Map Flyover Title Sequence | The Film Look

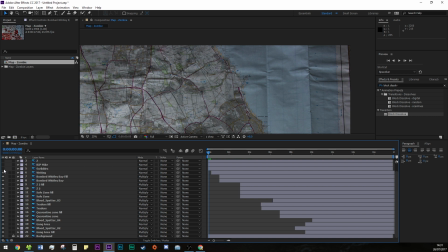(4:09)
We can figure out what we want first by shutting off the layers and turning them on one by one, shifting the layers around until we have a basic timeline. To animate the artwork, we will use block dissolve. This gives us an irregular, time-lapse, erratic sort of feel, as if we are capturing someone writing these notes over time.
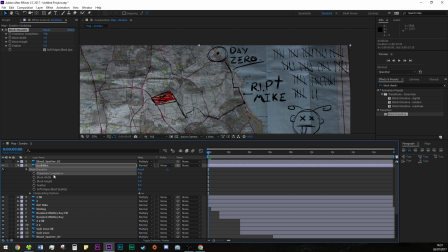(4:27)
So find your layer, hit E for effects, block dissolve,
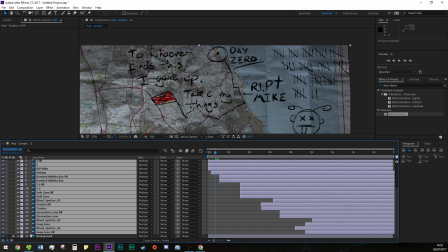(4:30)
and keyframe the transition complete from 100, which is visible, to 0, which is invisible.
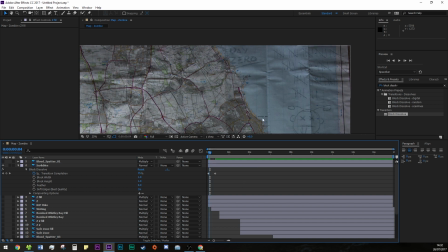(4:36)
It looks cool like this, but the parts are small, giving us a fuzzy look.
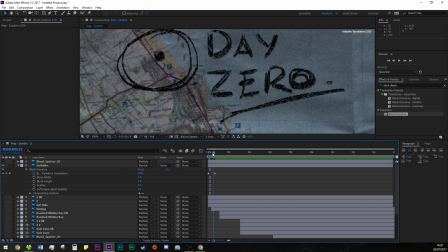(4:41)
We can adjust this using an expression. Hold Alt and click on the stopwatch beside block width to bring up the expression panel and type in this layer.width/4. We will also do the same with the block height, but change the expression from width to height.
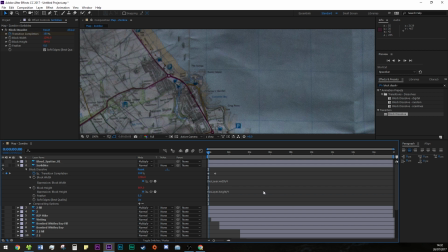(4:58)
So it's this layer dot height /4.
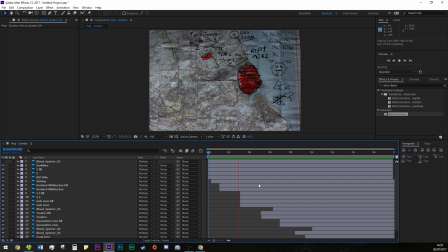(5:01)
This expression will give us a larger area every time it fades in chunks instead of being horrible and fuzzy. We can also copy and paste the block dissolve keyframes onto all of our other hand-drawn layers. Let's see what we have so far. It's looking good, it's a little spaced out,
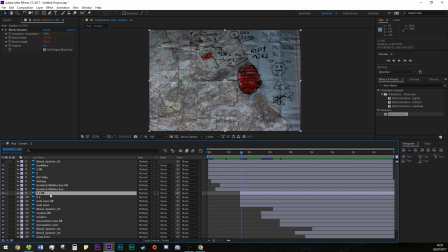(5:17)
so we can reduce the time between each layer animating in and make some final adjustments once we are in the camera animating stage.
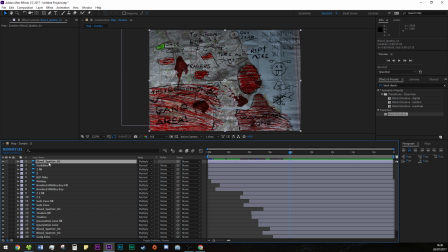(5:24)
Now let's animate the blood. We aren't going to be using the block dissolve for these.
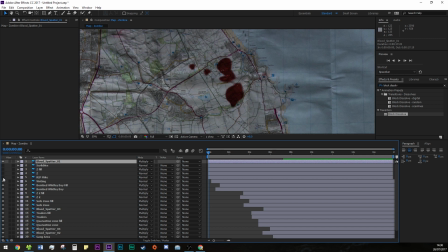(5:29)
Instead, we are going to have the blood splat onto the page. We can do this by using circular masks and animating the expansion.
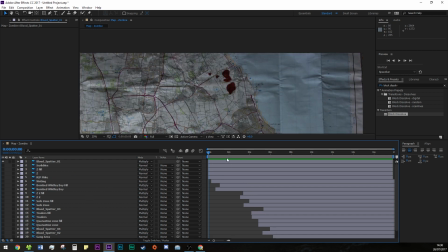(5:37)
So find the blood splatter, grab the ellipse tool and draw out a circle.
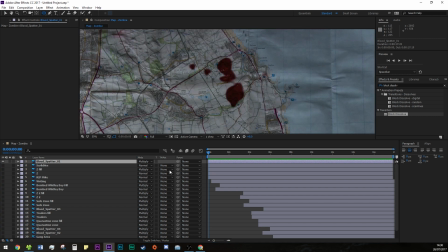(5:42)
You can draw out a perfect circle by holding down Shift while dragging out a mask. By using a mask, we can actually take advantage of the mask expansion.
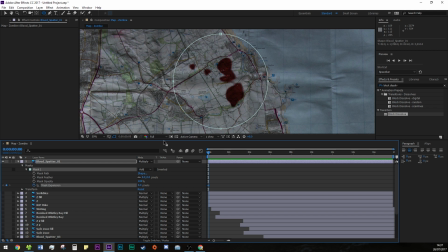(5:51)
It essentially animates a circle mask going bigger and smaller, which is perfect for what we want. Let's add a little bit of feather to remove hard edges, then keyframe the expansion. If we drag along, we can get rid of it. Then move along the timeline and keyframe the expansion until it is all revealed.
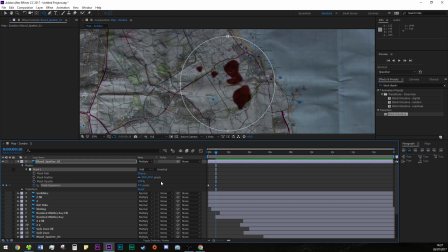(6:07)
And that's a cheap and cheerful way of making it splat onto the page. And we can do that with all of the other blood splatter images too.
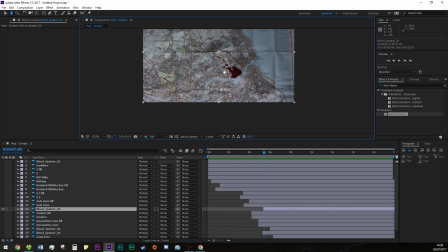(6:15)
Now for a splatter image such as this one, it doesn't form into a circle very well.
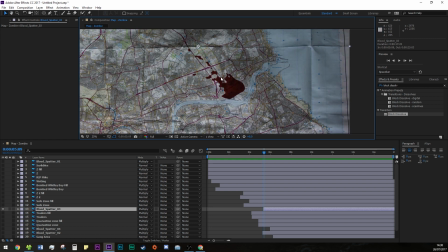(6:20)
Because it has splattered onto the page and tailed off further,
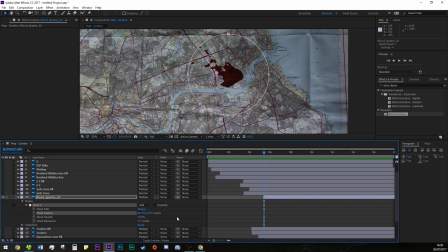(6:23)
we can position the mask in the middle of the larger part and animate it that way, giving us the splat and then the tail can run after.
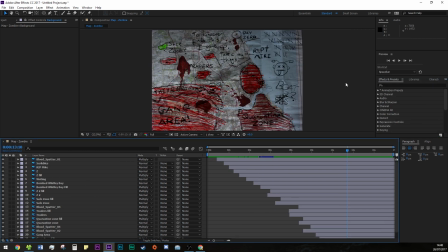(6:31)
After some final timing adjustments, we will have everything animated and ready for camera animation.
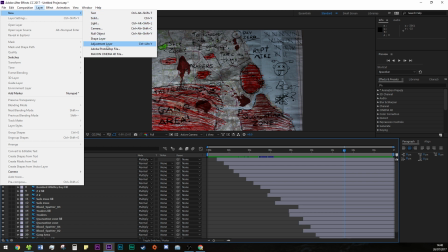(6:37)
We just need to add an outro. If we create a new adjustment layer, place it on top of our other layers, and add a CC burn film,
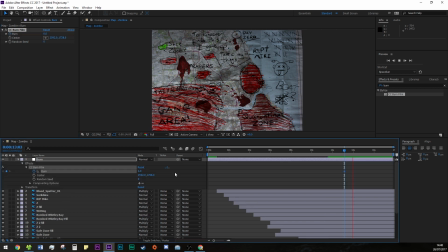(6:45)
we can create a burning effect to run with the whole map at a campfire in a zombie film aesthetic.
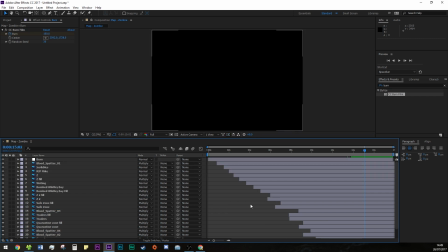(6:51)
So this is everything we need for our zombie map comp. We can create a new video composition and start animating the camera movement.
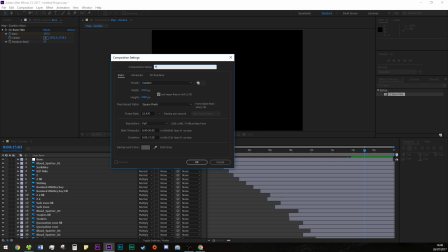(6:59)
So create a new composition. We will call this Flyover. We are working in 1080p, and of course you can work in 4K too. We'll make it about 20 seconds. All of our settings seem okay, so let's hit enter.
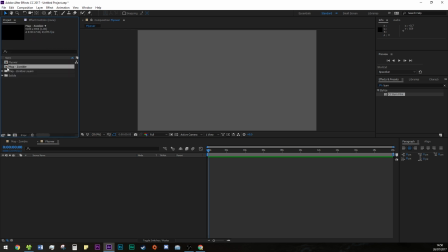(7:12)
Now we can drag our map composition into this new video comp.
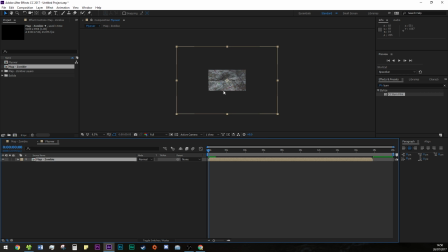(7:16)
You'll notice that the map is much larger, which is ideal because we have all of this room to scale, position, and rotate without losing any quality of the image. So let's find out our starting point and we can go from there.
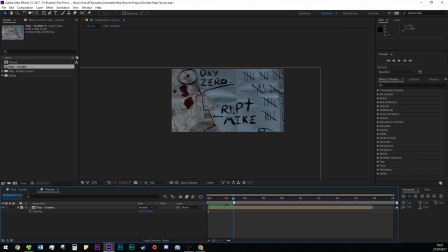(7:28)
Our starting point is going to be here at day 0. We can set our first position keyframe here. We will go about halfway along the timeline and move down the coast until we get to the bombed-ridden area.
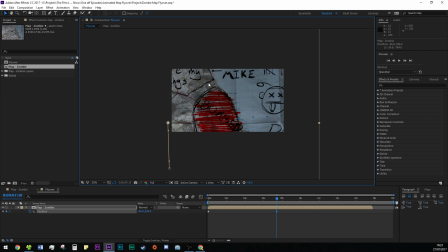(7:41)
This will automatically set another keyframe because we are dragging and changing the position of the map, so we don't need to physically add another keyframe. We can move along the timeline to the end where we see the film burn and drag our map all the way until we hit the gang area at the bottom left.
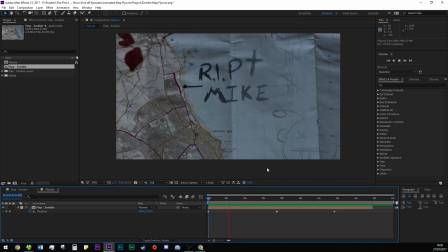(7:57)
Okay, so this is what we have so far.
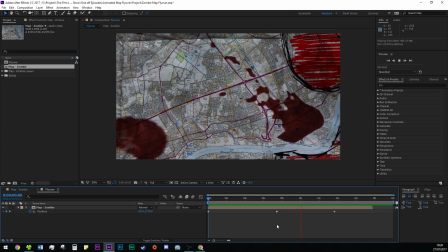(8:04)
Alright, you can see straight away that our second keyframe is really not halfway.
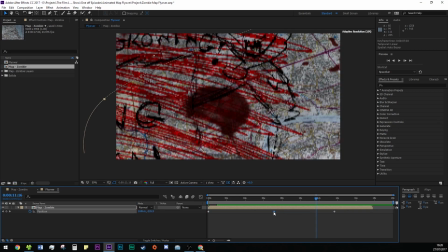(8:09)
Let's move that now. By highlighting our keyframes and hitting F9, we can set them to easy ease keyframes, which will give us a smoother, more gradual motion.
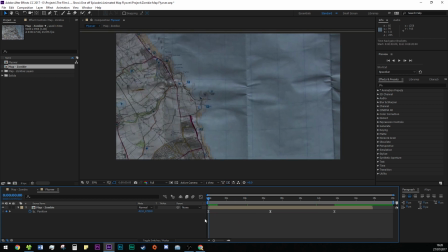(8:18)
What we can also do is look at our anchor points.
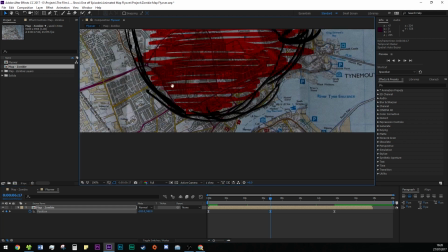(8:22)
If we select our second keyframe and zoom in, we can see these points just off of our position rail.
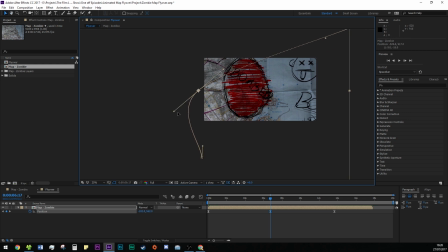(8:28)
We can adjust these in a way so we get an even smoother, swoopy motion. If we position them to give a gradual outward curve, it will help the motion of the camera moving along the map.
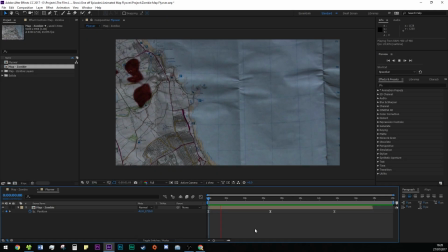(8:40)
Okay, let's see what we have.
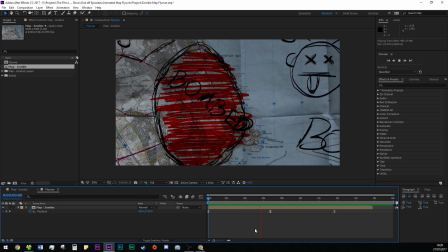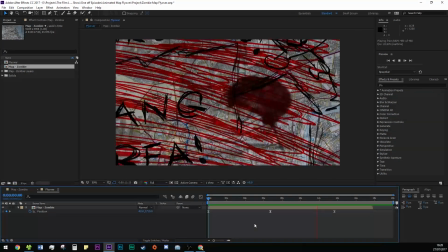(8:49)
Alright, we are almost there, so we can now add a little rotation and some scaling.
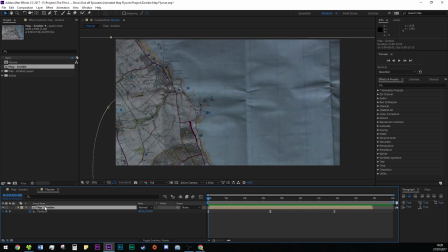(8:54)
If you hold Shift and hit R, it will bring up rotation. We can add a keyframe at the beginning, set that to -4, and at the end we can set that to +4. This gives us some tilt in the movement of the map. We can do the same with the scale, so hold down Shift and hit S to bring up the scale keyframe.
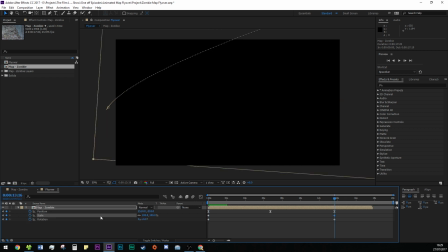(9:13)
Set a keyframe at the start,
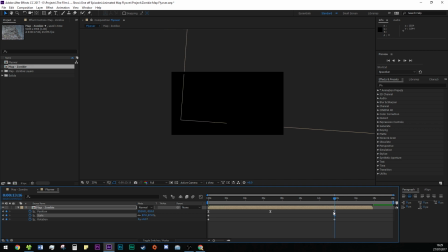(9:14)
we can leave that at 100% and go all the way to the end and scale out the map a little bit so we can see more of the final image.
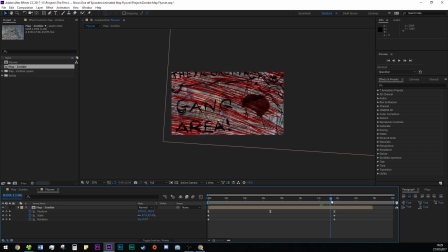(9:22)
We might have to move our position so it fits in again, but that's fine. We also need to fix our middle keyframe because it is slowing down just a bit too much here. If you hold Control and click on the keyframe, it will reset the Easy Ease keyframe. Alright, that's looking better already.
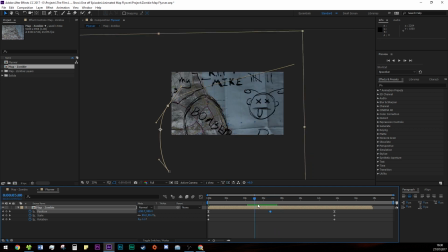(9:39)
If you hold down Control and click on the diamond shape keyframe, which is our default, it will give us a circular keyframe, which is essentially another type of Easy Ease. It just works better as it's between two other keyframes and isn't on the tail or the head. So you might notice our artwork animation isn't in the right place with the camera movement.
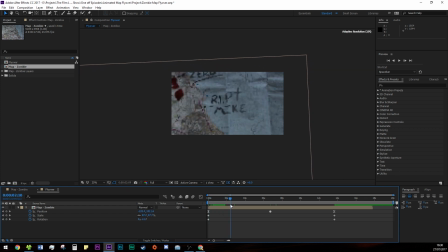(9:57)
We can fix that now. So if we find a point where it isn't animating in time, like here, rest in peace Mike,
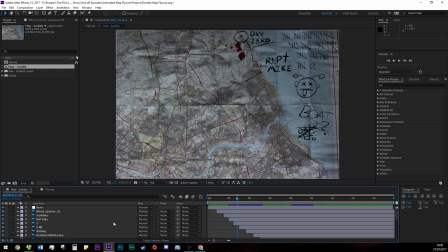(10:05)
we can find the time on our map comp and adjust the layer in the timeline to fit in the right place.
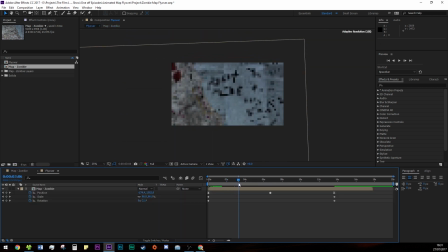(10:11)
And we can do that with the other bits too, such as this part with the bombed bit.
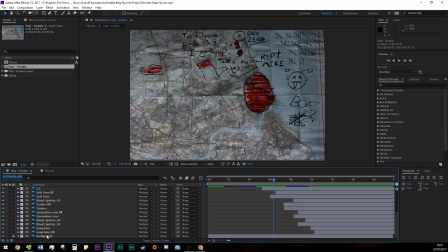(10:16)
We want it to fill in later as the camera swoops around, so we can adjust that quite easily. And we can even do this with the gang area fill as well, by moving it further along.
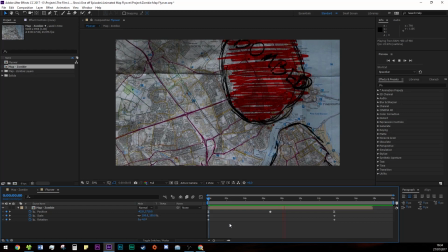(10:27)
Alright, let's see how it's all working. I think that looks pretty good. This is all we need to do with the camera movement. So now that we're finished with the camera movement, we can do some color grading and add some extra elements to give it more of a post-apocalypse,
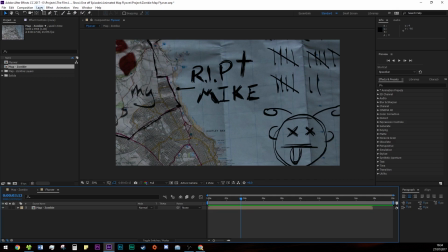(10:41)
zombie, survivor, campfire sort of feel. If we start off by adding a new adjustment layer and plonking that over our existing layer, search for Lumetri color and place that on the adjustment layer. This is going to be our color grade.
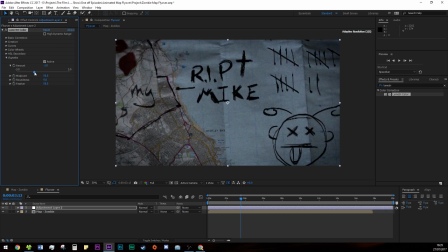(10:55)
First of all, we can add a darkened vignette like so. Then if we head into the color wheel, we can start to dye our map a dark red sort of color. Our midtones, let's bring them into the red and bring the exposure down to darken the map.
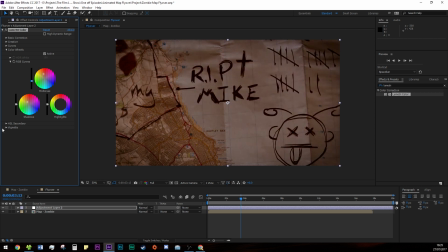(11:11)
The shadows, we can make them an orange color and darken them right down.
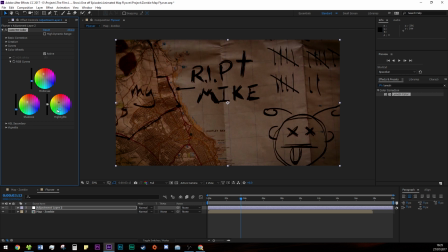(11:16)
Our highlights can be a little bit orange and bring them up just a little bit too. And in fact, we can darken the vignette even further. The second thing we can do is add a particle video file in. You can get this from Video Copilot for free. Just search for Particles Video Copilot.
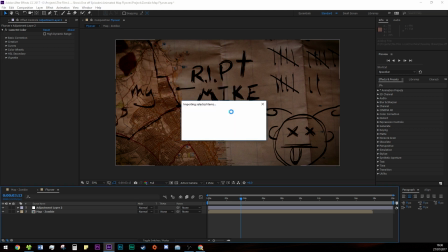(11:34)
I'll pop a link down below as well. It's essentially some flour which is falling from the top of the frame.
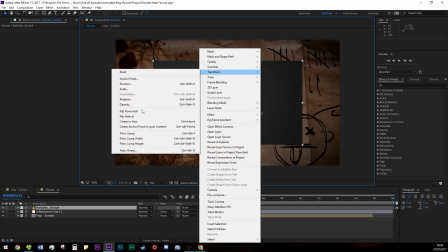(11:40)
This is only 720p, so we can right click, transform and set fit to comp.
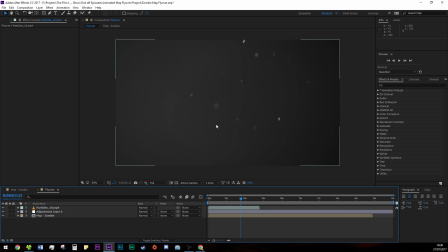(11:46)
I'm sure you can find or shoot 4K particles elsewhere, but I already had this on my computer, so I'm just going to use what we have. If we hit play, you'll notice the particles fall rather than rise. Embers seem to rise from the heat of the fire,
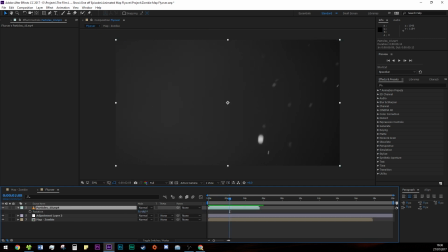(12:00)
so we can hit R and rotate the video 180 degrees to give us rising particles rather than falling particles. The next thing we can do is add a curves adjustment. When we change the blending mode, we want to get rid of the grey background and be left with very white particles and a very black background.
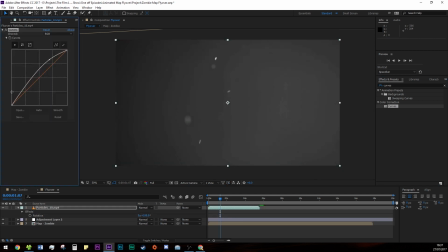(12:19)
What we can give it is called the heavy S-curve treatment.
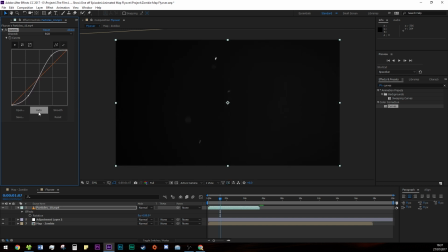(12:23)
This will add a lot of contrast, making the greys whiter and the blacks blacker.